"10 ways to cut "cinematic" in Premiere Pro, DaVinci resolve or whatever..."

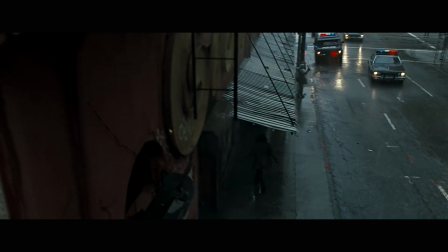[0:00]
Sit down, we need to talk. When was the last time you saw a swoosh transition, speed ramp or any transition in a film? I'm waiting, take your time. Look, cinema has cuts, dissolves, fade-outs and fade-in.
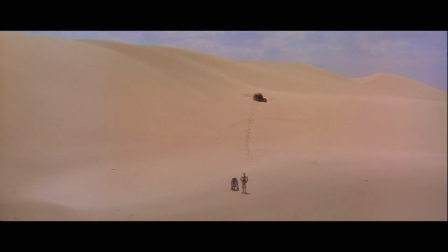[0:19]
That's pretty much it. Star Wars used wipe transition and even that was too much for some people.
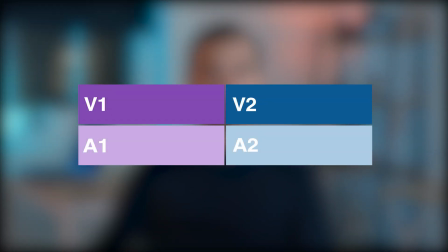[0:26]
You know what is cinematic? L-cut and J-cut. It's when audio continues the next shot or the previous one. I love it. It's a great tool to connect scenes. Then let's talk about the characteristics of cinematic editing, not YouTube style. No, I will give you 10 basic ideas, cinematic cuts, but they are very fundamental.
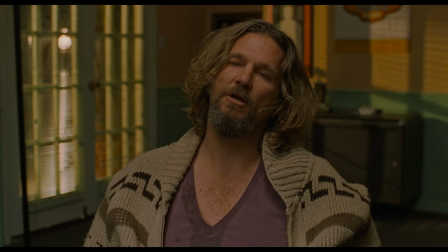[0:48]
Tip number one, cutting on action. Hollywood invented this in 1900s and called it invisible editing or continue to editing.
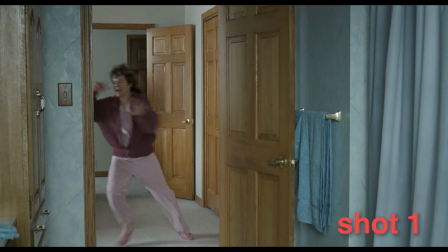[0:56]
And then they created these wonderful films because it creates a seamless transition, seamless flow.
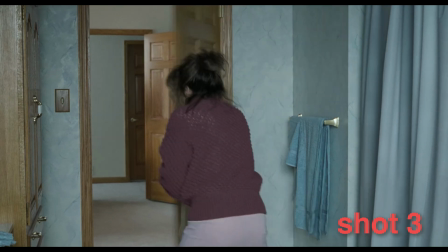[1:02]
The viewer's eye seamlessly follows the action from one shot to another. Otherwise, it would look a bit jumped.
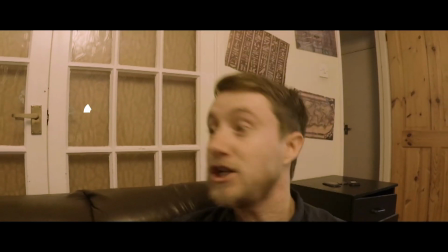[1:09]
The next technique is matching cuts. This creates visual continuity by cutting between shots with compositional overlaps.
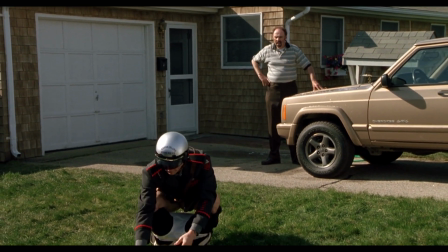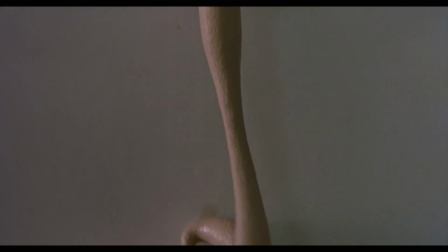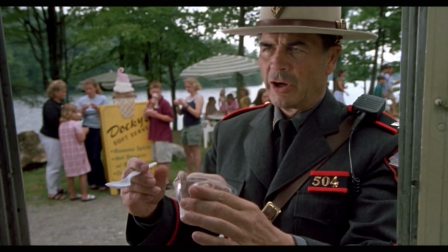[1:27] Ew.
So matching movement, color, shape or framing editing helps smooth out edits between shots. The third one is to use shot and reverse shot.
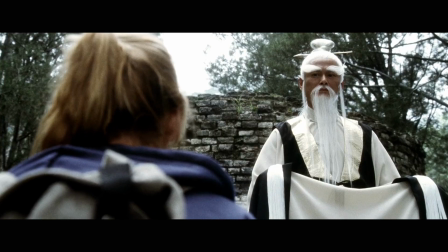[1:37]
This basic editing pattern is the backbone of dialogue scenes, cut back and forth between facing shots of two characters to create conversation.
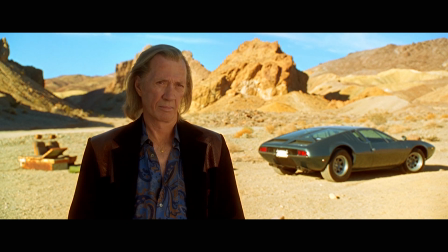[1:45]
But you can add some flavor, you can show listener's face as well, also you can use over the shoulder as well as a single shot.
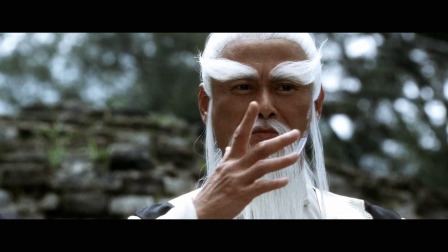[1:54]
As you can see now, day better should be pre-planned because you cannot just create shots out of nowhere. Next up, matching motivated movement. This means cutting from one shot to another that has matching motion or directionality.
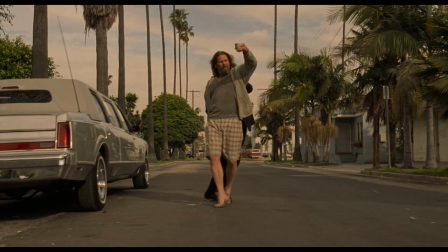[2:08]
Someone walking from left to right into another shot, the same thing continues. It provides a visual logic that smooths out the edit.
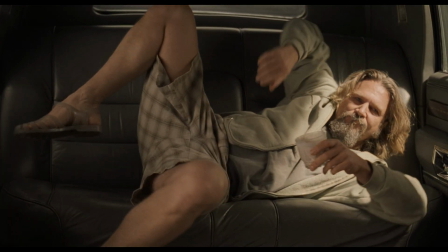[2:16]
But these are not rules, you can always change them to give a different meaning, different feeling. Being lost, for example. Number 5 is cutaways, but not like in The Family Guy. You need to enhance a scene, then you can cut away to insert shots of objects or actions related to that scene.
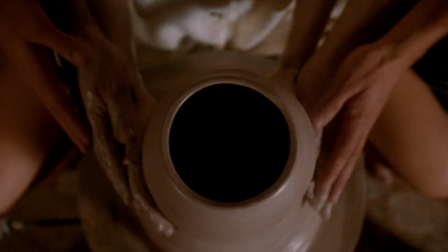[2:33]
Close-ups of hand opening a letter, changing a lens, making a vase. This adds richness without interrupting the flow. Then let's get rhythmic. Editing has a rhythm like music and trust me, most directors keep music in mind when shooting the footage. And editors generally try to use a piece of filler music to understand the rhythm. Use the pacing of cuts to deliver the mood and energy of the scene.
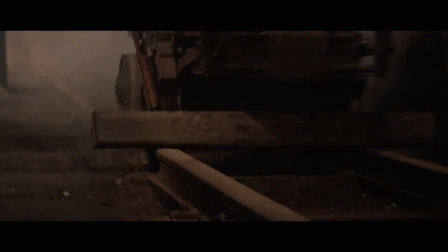[2:58]
Quick cuts convey excitement and slow dissolves might mean melancholy, and vary the rhythm over the course of a scene to shape emotions. Number 7. Parallel editing. Intercuts back and forth between two scenes happening simultaneously in different places.
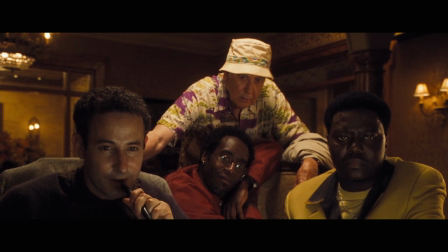[3:15]
Like a heist movie, this builds suspense and tension by cross-cutting the action, a classic technique used in action films. Number 8, Fates, Vibes. Not this vibe. That one.
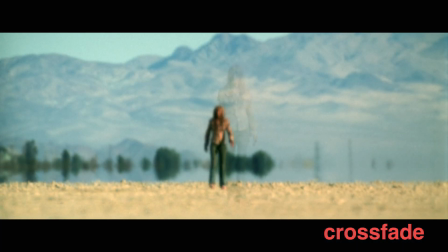[3:29]
They are stylistic and meaningful transitions. They generally show passing time or changing location,
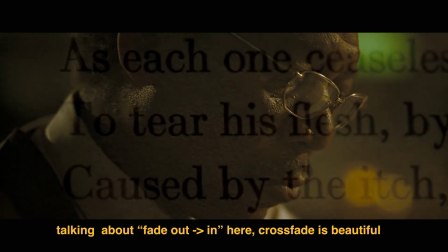[3:36]
but don't overdo it because they feel distant and the audience will wake up from the cinematic dream. We don't want it unless we are making an Arthos film. 9, Jump Cut.
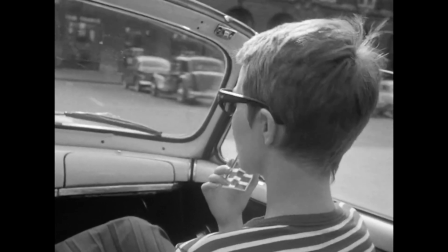[3:49]
Before Goddard did it, it was a mistake. Now in In YouTube era, it is widely used, so I don't know, use it if you like. 10. My favorite because it's about sound. L-cuts and J-cuts.
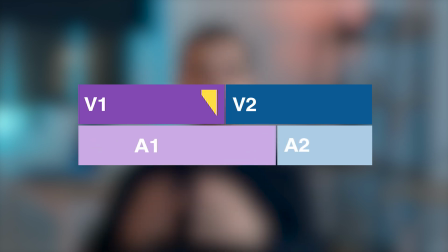[4:02]
These create seamless transitions between scenes because it is when the audio continues to the next shot or the previous one.